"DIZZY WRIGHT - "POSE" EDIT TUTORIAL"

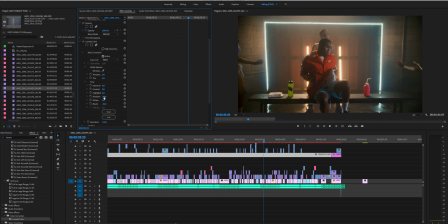(37:31)
I wanted the shadows to be slightly more dark and crushed. So if I were to take this to a 0 or reset this, you can see, give it a second, there's without the shadows, zeroed out.
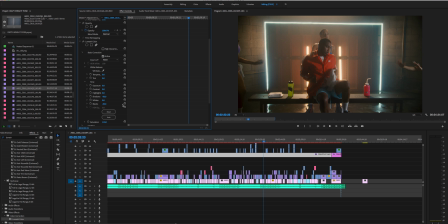(37:45)
I took them personally to a -50 because I wanted it to have a slightly darker, moodier vibe to the video. So it took those down to -50, and I also took the blacks down to a -50. So if I were to reset that to 0, you'll see what that looks like without the blacks.
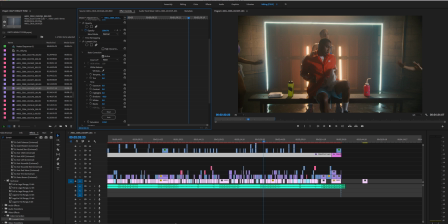(38:02)
So right there, they're zeroed out. I took those to a -50 as well. Again, was going for an initial darker, moodier vibe, not too flat. I boosted the saturation slightly just to give it a little bit of color, because we shot in a flat profile.
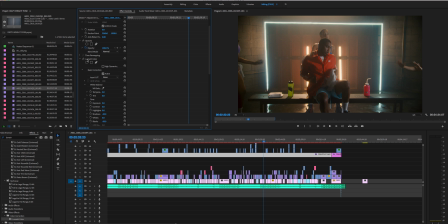(38:21)
And the first this first lumetric color effect that I added, the look that I used, or the LUT, I always apply my LUTs in the creative tab. So if you go to apply LUT, what you do is, this is how I do it. You apply the lumetric color, and when you go to choose your LUT,
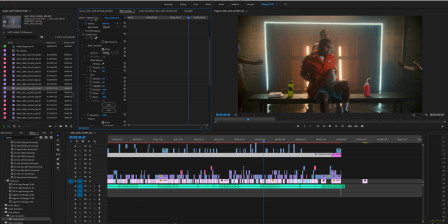(38:41)
don't apply it right here in the basic correction, because you can't change the intensity of the LUT. It's baked in. So if you come down to the creative tab, you can pick your LUT.
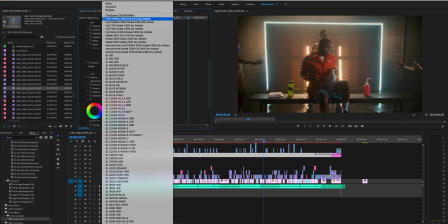(38:52)
In this case, I just literally picked the first one by Adobe right here. This is an Adobe LUT, a Fuji 250D LUT. I clicked on that, and then I changed the intensity to 75.
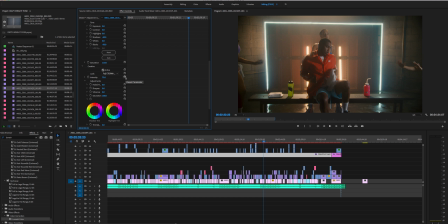(39:06)
So I lessened the intensity of it a little bit. So if I were to reset this, you'll see it at 100% strength. Give it a second. There's at 100. It was a little too strong and contrasty for me. I wanted to leave myself a little room, so I took it down to 75%.
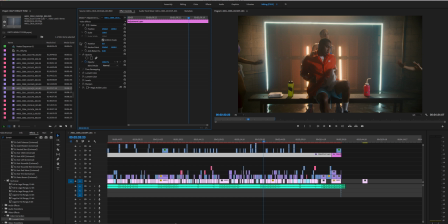(39:24)
And that is it for the first part of the color. I always do a bunch of different kind of layers and layer in different looks. For the second lumetric color, I added another lumetric color, so I have different ones with different effects added to them. The second one, you'll see me right now, it's toggled off. I'll toggle it on for you guys.
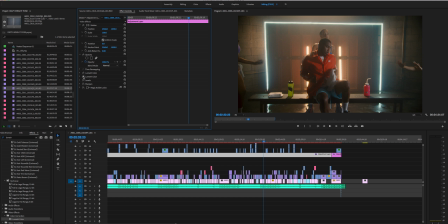(39:46)
Give it a second. Come on, there we go. So you can see off, on, off, on. So before right now I had too much of a greenish kind of tint and vibe for me,
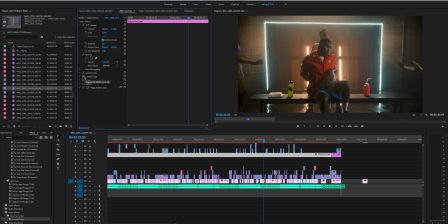(40:05)
so I wanted to take that to a little bit of a cooler place and also add more of a vignette to the whole image to draw your attention to the center more. So this second lumetri color is actually mainly just the shadows in the color wheels that I played with, as well as a vignette.
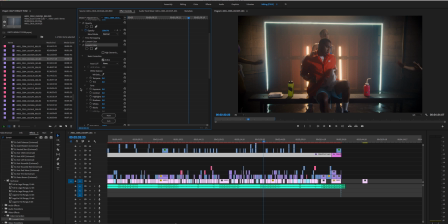(40:24)
So if you come down, so you can see in the basic correction, I didn't do anything. I left my basic correction to this first lumetri color. But then I came down in creative tab as well, didn't do anything. I didn't apply another LUT. But now with this lumetri color layer, I came into the color wheels,
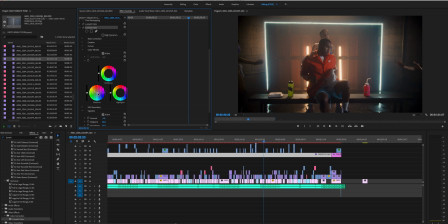(40:41)
and I took my shadows a little more to the blue. I wanted to cool it off a little bit, give the shadows a little bit more of a blue look. I personally like when my shadows have more of a blue tint or feel. So I literally just took this. Here, let me reset it actually.
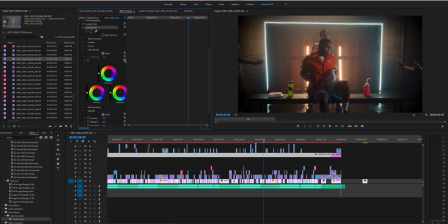(40:59)
So if we reset the color wheel, give it a second, let it load. Boom, you can see now it's like more green. So the more I drag it to the blue, I'm just gonna do a heavy drag right here real quick so you guys can see the change.
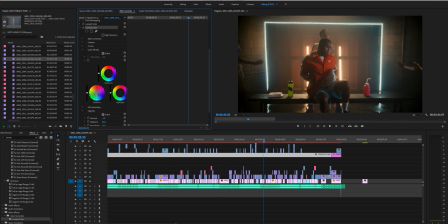(41:19)
Give it a second. There we go. So you can see now that's like really blue. So I kind of found a happy little medium somewhere in between there and the original green.